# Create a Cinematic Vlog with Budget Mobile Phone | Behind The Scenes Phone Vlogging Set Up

Well, this video is about how to record a solo vlog all by yourself with most basic phone camera. In this video, I'm going to create a cinematic sequence around a small story where I'll enter in this raw forest in search of something, and in the end, I'll reveal a beautiful lake restored by some of the local residents of my area. I'm using some accessories that include my Nokia 3.0 phone mounted on a very basic tripod. I also have a remote shutter. I have a Rode wireless mic, but you can also use a wired one. In my bag, I have a few things that will help me create a cinematic sequence without a lot of jerks, and that is my gimbal Osmo 3. I have a Gorilla pod here, and I also have a selfie stick. Last but not the least, Redme 9 Pro Max for that cinematic effect with 60 frames per second for the slow motion effects.
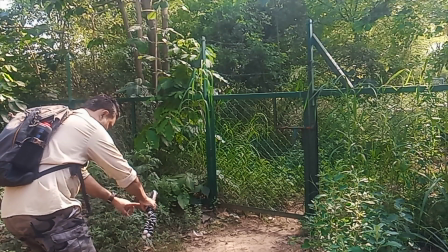My first shot is in front of this gate which is locked, and it gives me a message that this area I'm entering is publicly not accessible.
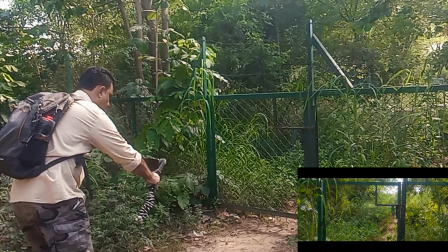I just pan my phone from bottom to top and capture this locked gate.
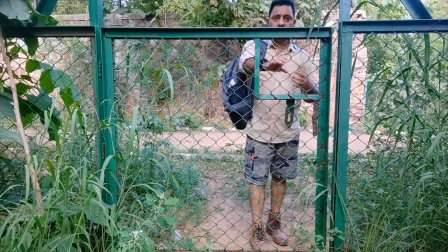I now placed my phone inside the gate and capture myself from the front.
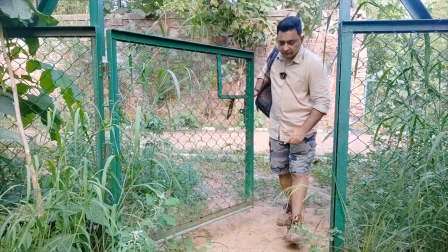It basically connects with the previous shot to make it a sequence with this B-roll.
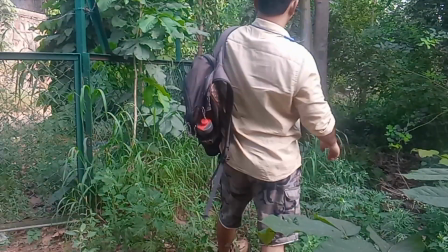If you notice in the previous shot, I was actually wearing my earplugs.
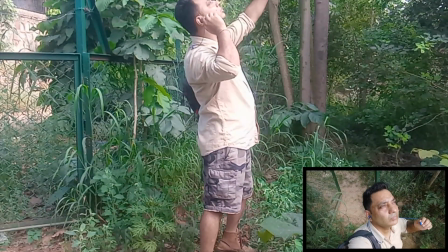It was intentional because I'll just look around, get a little astonished and take my earplugs off.
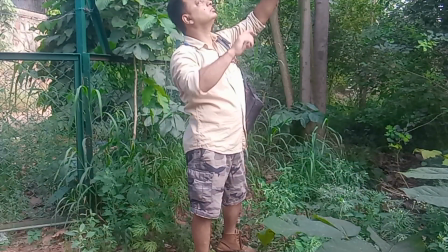Just makes it a little more dramatic.
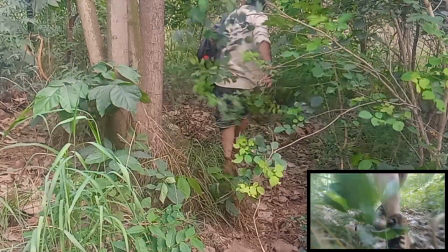I use Osmo 3 gimbal and it allows me to capture my footsteps very smoothly.
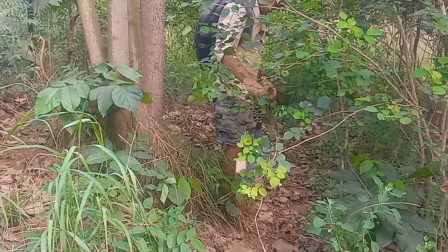It also gives a feeling of traveling and exploring. I captured my footsteps in a couple of different ways.
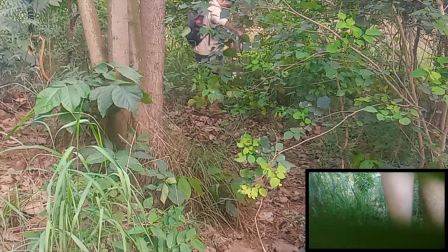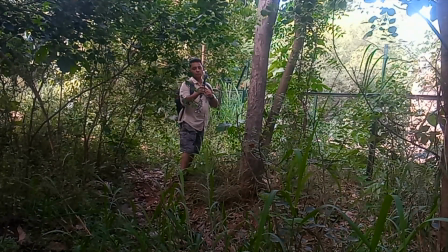It's now again important to connect the last shot with the next one to give it that smooth transition from one shot to another.
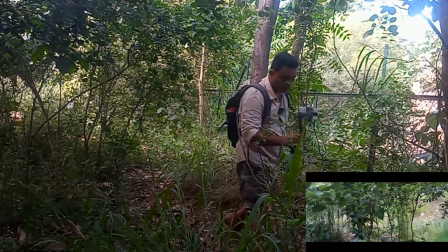So what I'll do, I'll keep going in the same direction and drift through these shrubs to keep up the same motion.
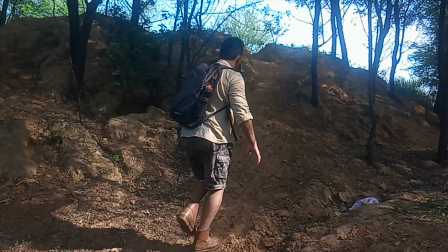This small mountainous stretch looks very interesting. It's like a barren land far from the habitation.
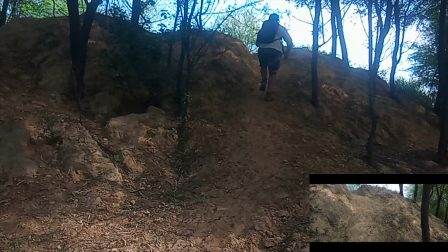I'll include this area in my search and mix a few shots together.
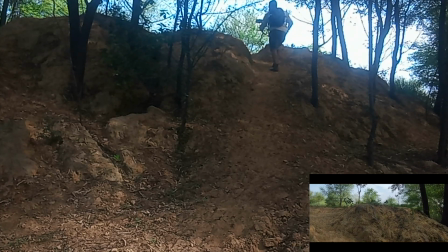This small climb will make a big difference.
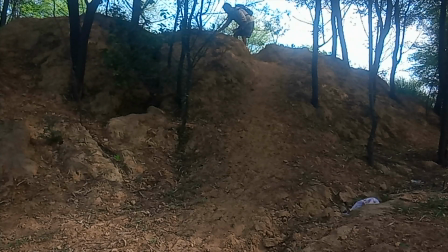I place my camera on the top to take a shot of me while climbing.
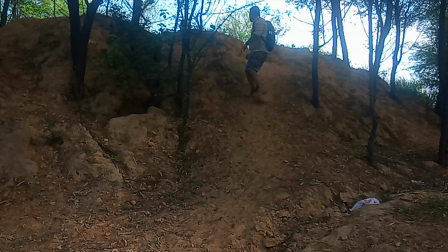It is a little bit of workout, but in the end, those trees behind me are looking gorgeous.
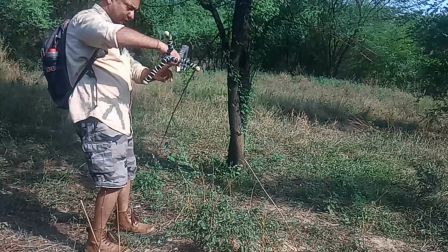Okay, now I am at the top, and people will expect to see where I am and what I see.
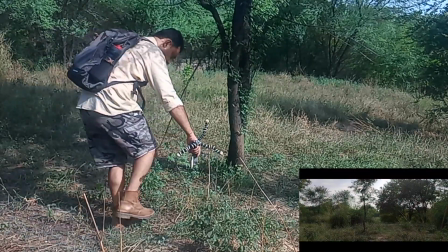There is a little bit of expanse that I want to capture by panning my camera.
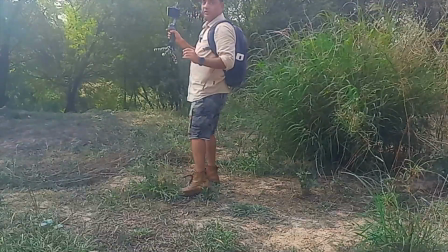The barren land is open to sun, and I want to capture the sun to tell people that it is scorching hot out there and I'm tired and thirsty.
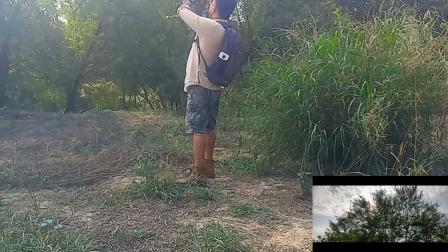I'll capture the sunlight filtering through the tree. Normally, the sun is a symbol of energy and life, but in some cases, it could be cruel as well.
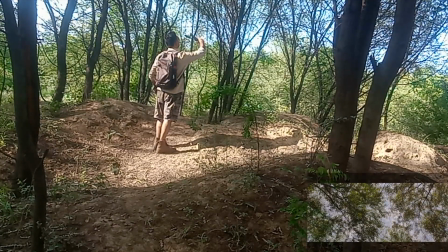This area next to the barren land where several trees are blocking the sunlight, I'll spin my camera to make an effect of giddiness.
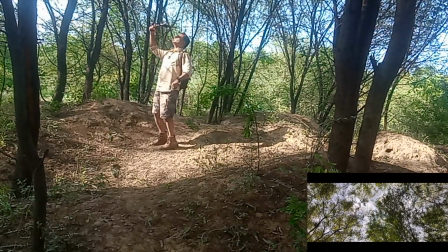This will set the stage for my next shot, which is quenching my thirst.
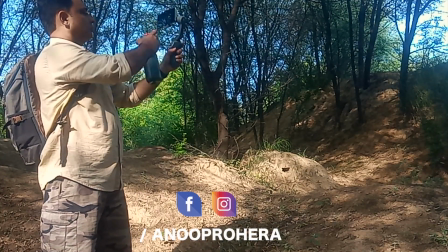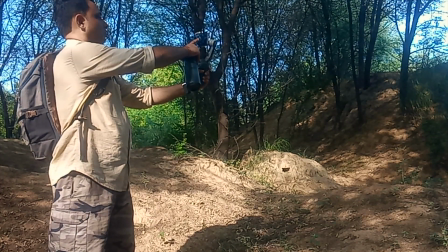In such shots, you really need someone with you because I have to hold the camera against the sun and drink water at the same time.
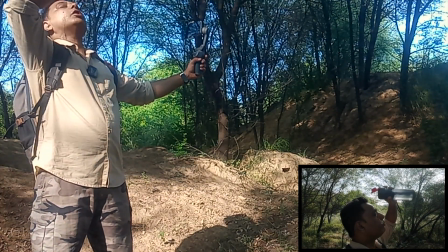Yet I want to convey that it wasn't a selfie shot, but I think it came up pretty well.
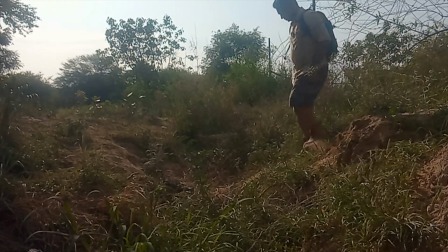I'm setting up a sky shot and I'll jump over it. I think it'll show some energy in me since I just drank water.
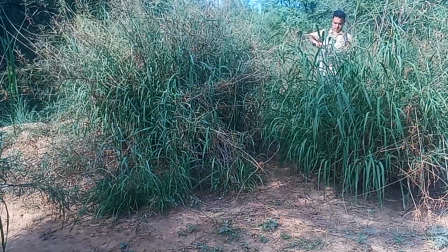So this shot is going to reveal the first sight of the lake that I'm searching for.
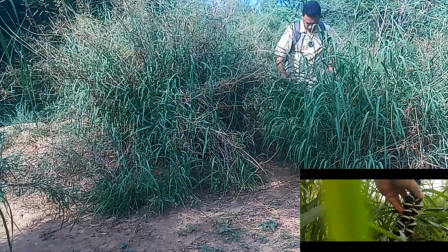So I'll just hold my camera and walk through these shrubs,
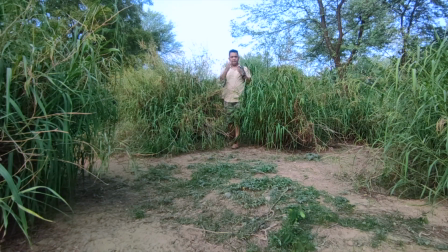and I'll also connect one more shot of me coming out of these shrubs,
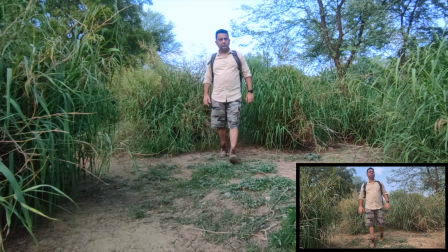which will kind of give you a hint that I have finally found the lake.
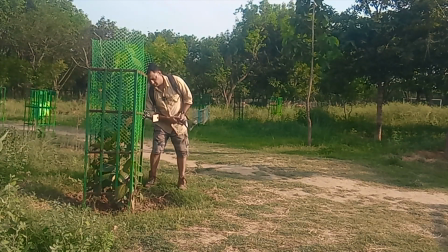The lake is right in front of me, and let's add a little surprise element by a camera angle from my back.
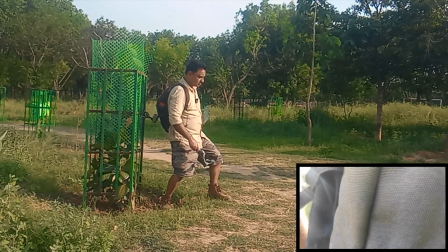I still don't want to reveal what I see, just to increase the curiosity.
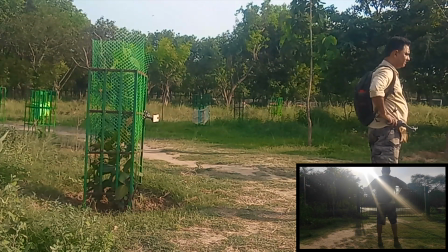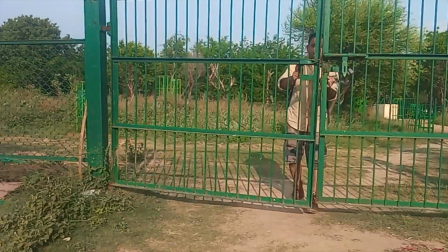taking viewers more closer to what I explored, so I placed my camera inside the gate.
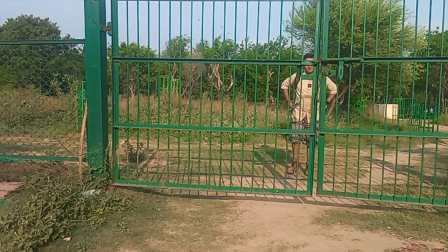I'm actually still trying to maintain the curiosity and open the gate wider so my audience is ready to see the lake in the next shot.
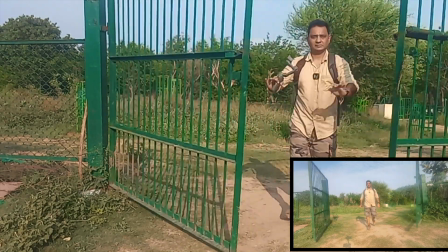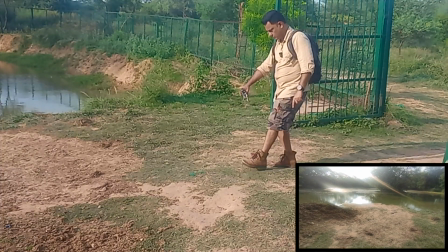From here on, I just spent all my time experimenting different lake shots.
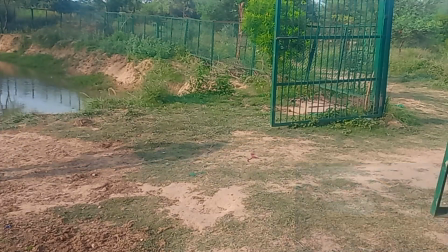I had visited this whole place before shooting my videos just to plan my movie, but had to make a lot of changes on the fly.
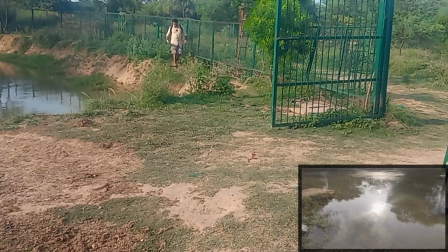I did at least 50 shots but could not record all because there is a small window for perfect light.
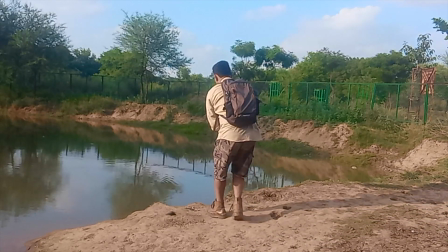In this particular shot, I have mounted my gimbal on a selfie stick to increase my range.
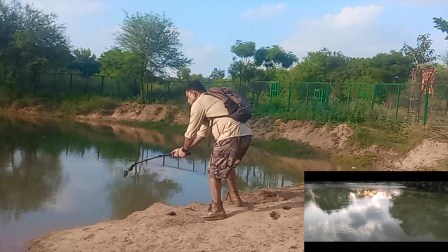This is a kind of low height drone shot because my reach has almost
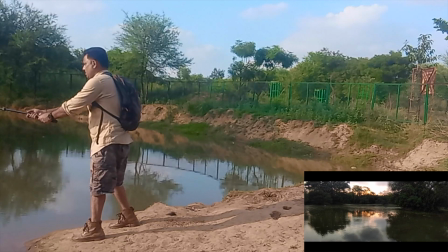doubled up and I am already about 4 feet above the water,
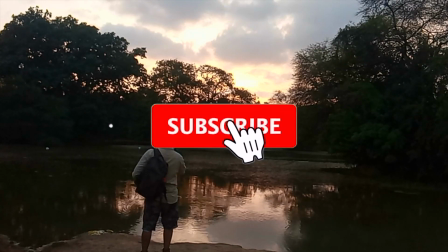so it further increases my range. This is my last shot, and after this, you will watch the final cinematic sequence.
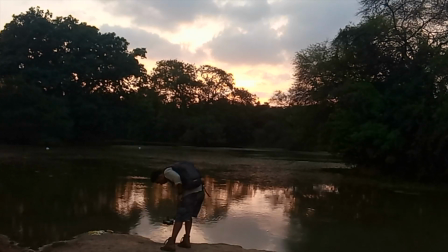I did some color grading and added sound effects. Please watch it and let me know what you think about it.
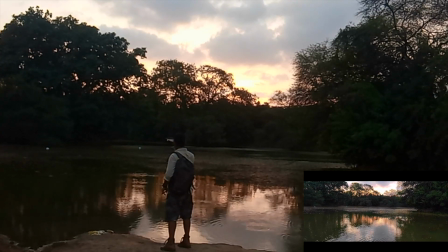Do share it with your friends who love to travel.